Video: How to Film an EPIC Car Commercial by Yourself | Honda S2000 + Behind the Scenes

It's going to give me the nice anamorphic lens flares because we don't have an anamorphic lens because they're really expensive unless you get the Zero lenses.
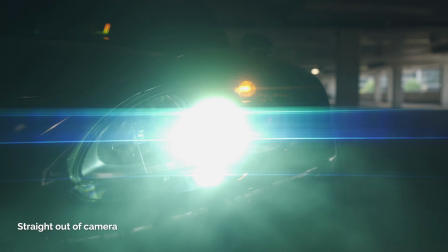[4:15]
And I have it coupled with a Moment diffusion filter. It's a Cinebloom 10% just to cut down on that sharpness of the lens so that we get a little bit more of a cinematic vibe and feel to it. I'm going to spray some atmospheric haze just in front of the car and we're gonna get the lights to turn on.
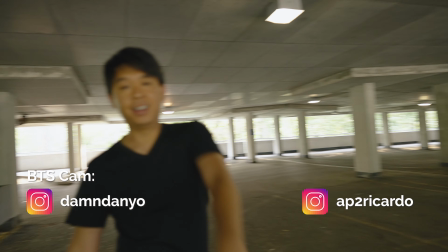[4:33]
And thanks again, we have Daniel right here shooting the BTS. Give him some love.
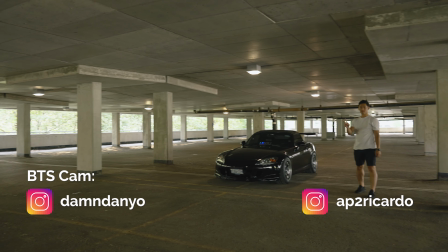[4:38]
And Ricardo over here with a nice car, the S2000.
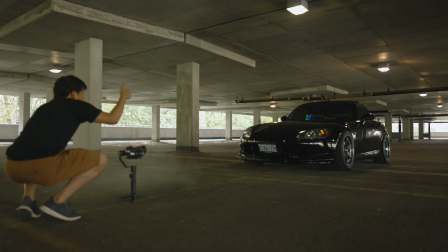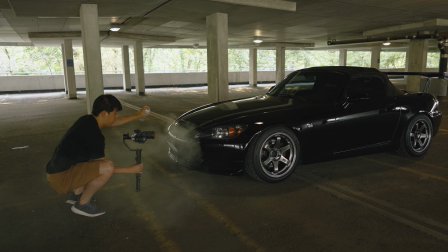[4:48]
Looks good. You ready? Go. We'll do one where you're just driving straight. And I'm just running here in this lane. Okay.
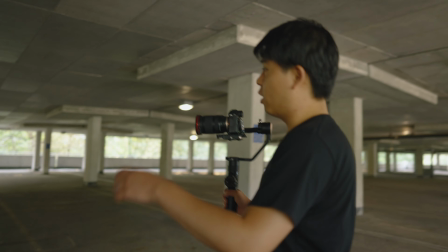[4:59]
Okay. I'm going to try to keep up with the car, but I'm so out of shape, so probably can't do it.
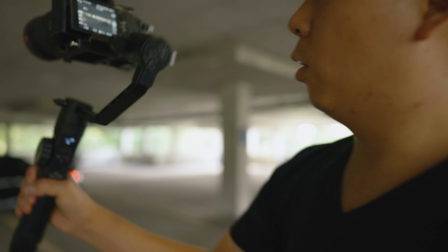[5:05]
So I'm shooting in lock mode on the gimbal. So no matter how I move this, the gimbal is going to keep pointing in that direction.
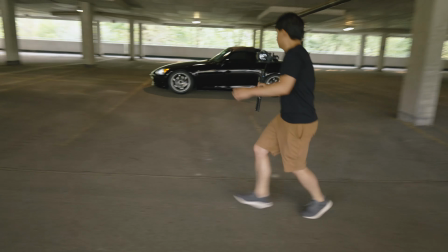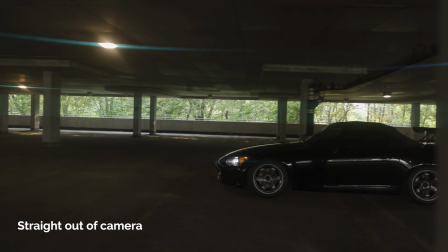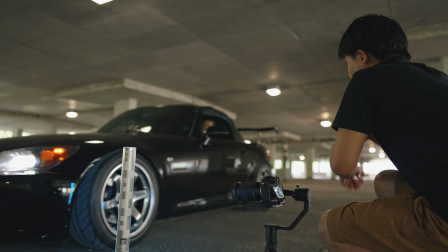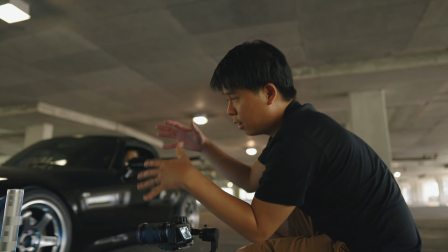[5:30]
So what we're doing with this is I want the wheel to end right on the frame, but because that's a lot harder to do, I'm reversing it.
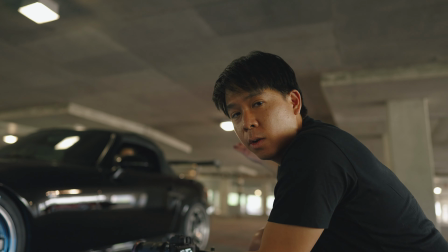[5:38]
So just frame it first, reverse it so it looks like it's coming and stopping right at that frame.
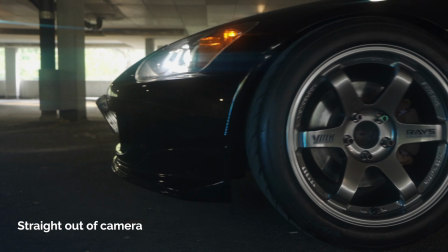[5:44]
So.
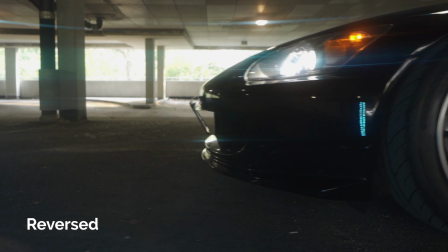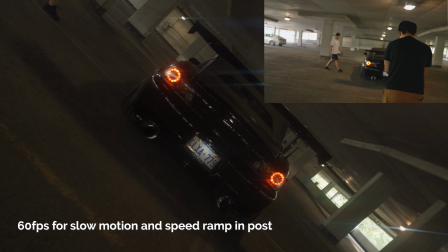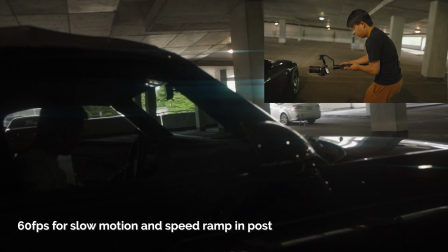Some shots are going to be with the gimbal and mostly just to set the scene and the road as well as we're following the car.
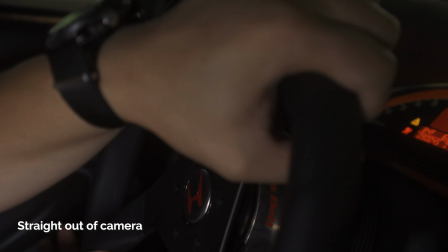[6:09]
But a lot of the stuff inside is going to be shaky because you know you're a car and driving and everything to give you that vibe and that feel. Right now we're going to get a cool shot. We're going to mount my A7 III on this, and it says up to what, 8 pounds? My A7 III and camera lens combined is probably like 3 pounds, so we should be good. And if it's not good, then you'll probably see that. So let's hope that it works. And it says as long as your surface is clean, it says that it should stick, but I'll just wipe it down a little I have a GoPro too.
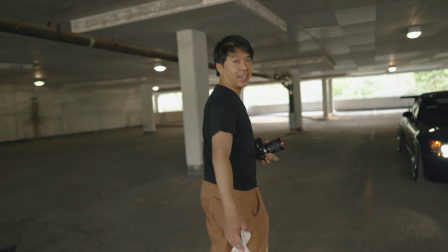[6:40]
That would be the main camera of this race.
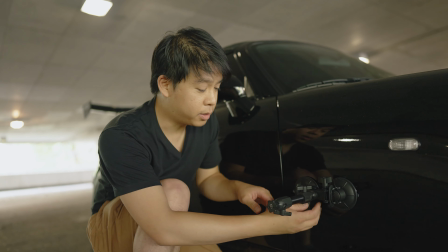[6:46]
And we're not gonna be driving on the highway with this, so I think we should be okay. Yeah, it seems pretty solid.
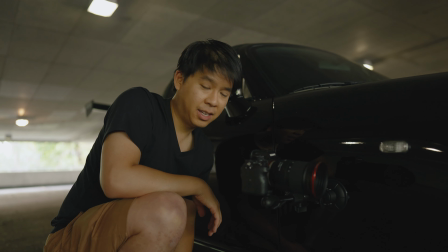[6:52]
I don't know, what do you think about this? I think it looks pretty solid based off of it right now. Yeah?
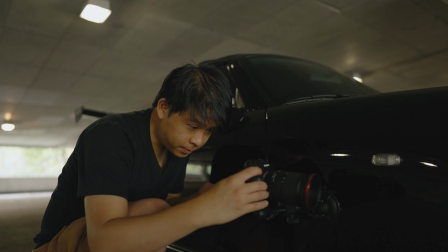[6:57]
But I don't know if I would drive very quickly, you know? Goodbye, camera.
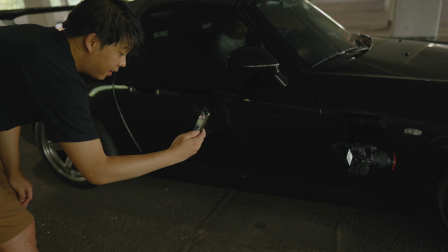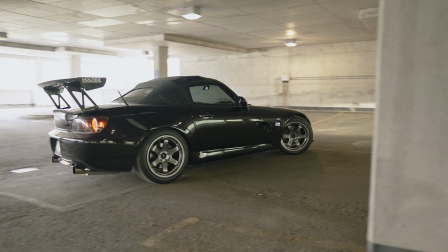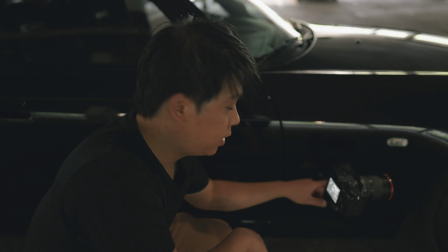[7:15]
It survived, guys. So this thing works. I can recommend it now.
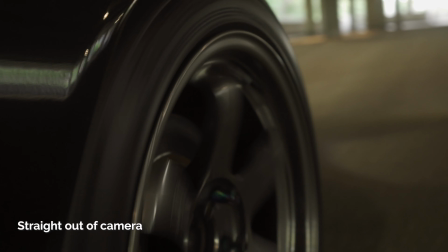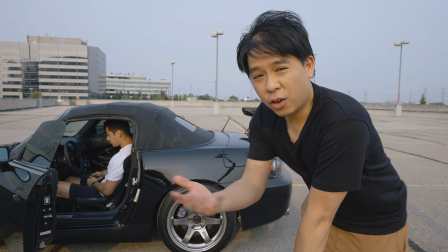[7:26]
I'm not going to film Ricardo stepping on the clutch and on the accelerator as he's driving like for real,
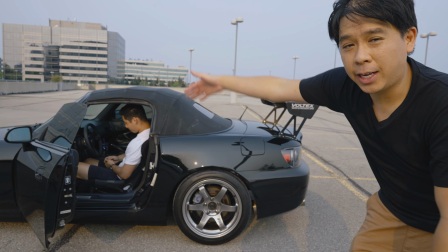[7:33]
so we're going to fake that, and that way I can also shoot from over here, get more light in there, and I don't have to let it inside because it's really dark down there too.
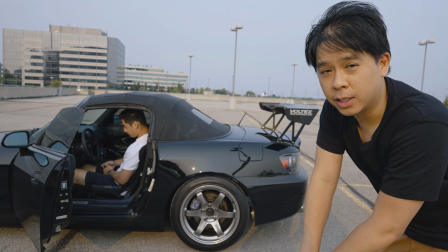[7:40]
So just a little trick.
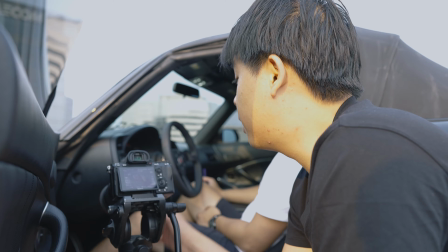[7:45]
On Sony cameras, you get clear image zoom. So I'm on a 75 here, but I want a little bit more of a zoom, so I just enable it here
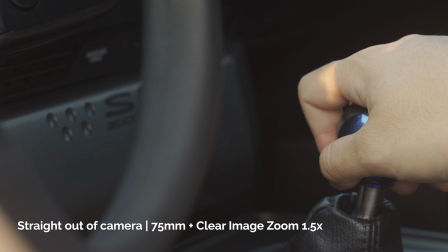[7:54]
and zoom in up to 2 times, or 1.5 if I'm shooting in 4K.
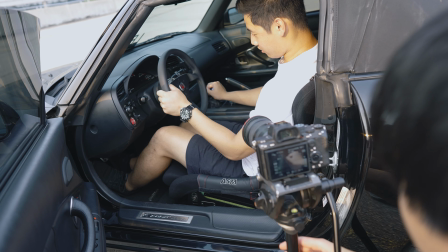[7:58]
So I'm gonna zoom in up to 1.5. We're gonna be like Fast and Furious, infinite gear changes.
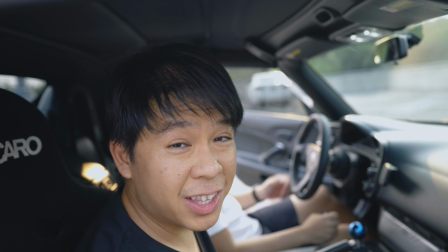[8:06]
That's the only Honda sign in the entire car, I think. It is. Right? It is.
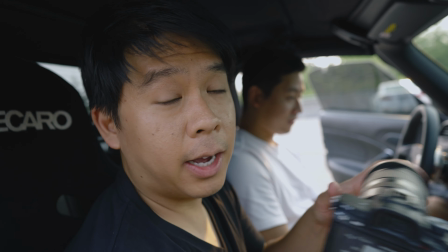[8:10]
So what's gonna happen with this shot, it's static, but we can add some shake and some camera shake later in post.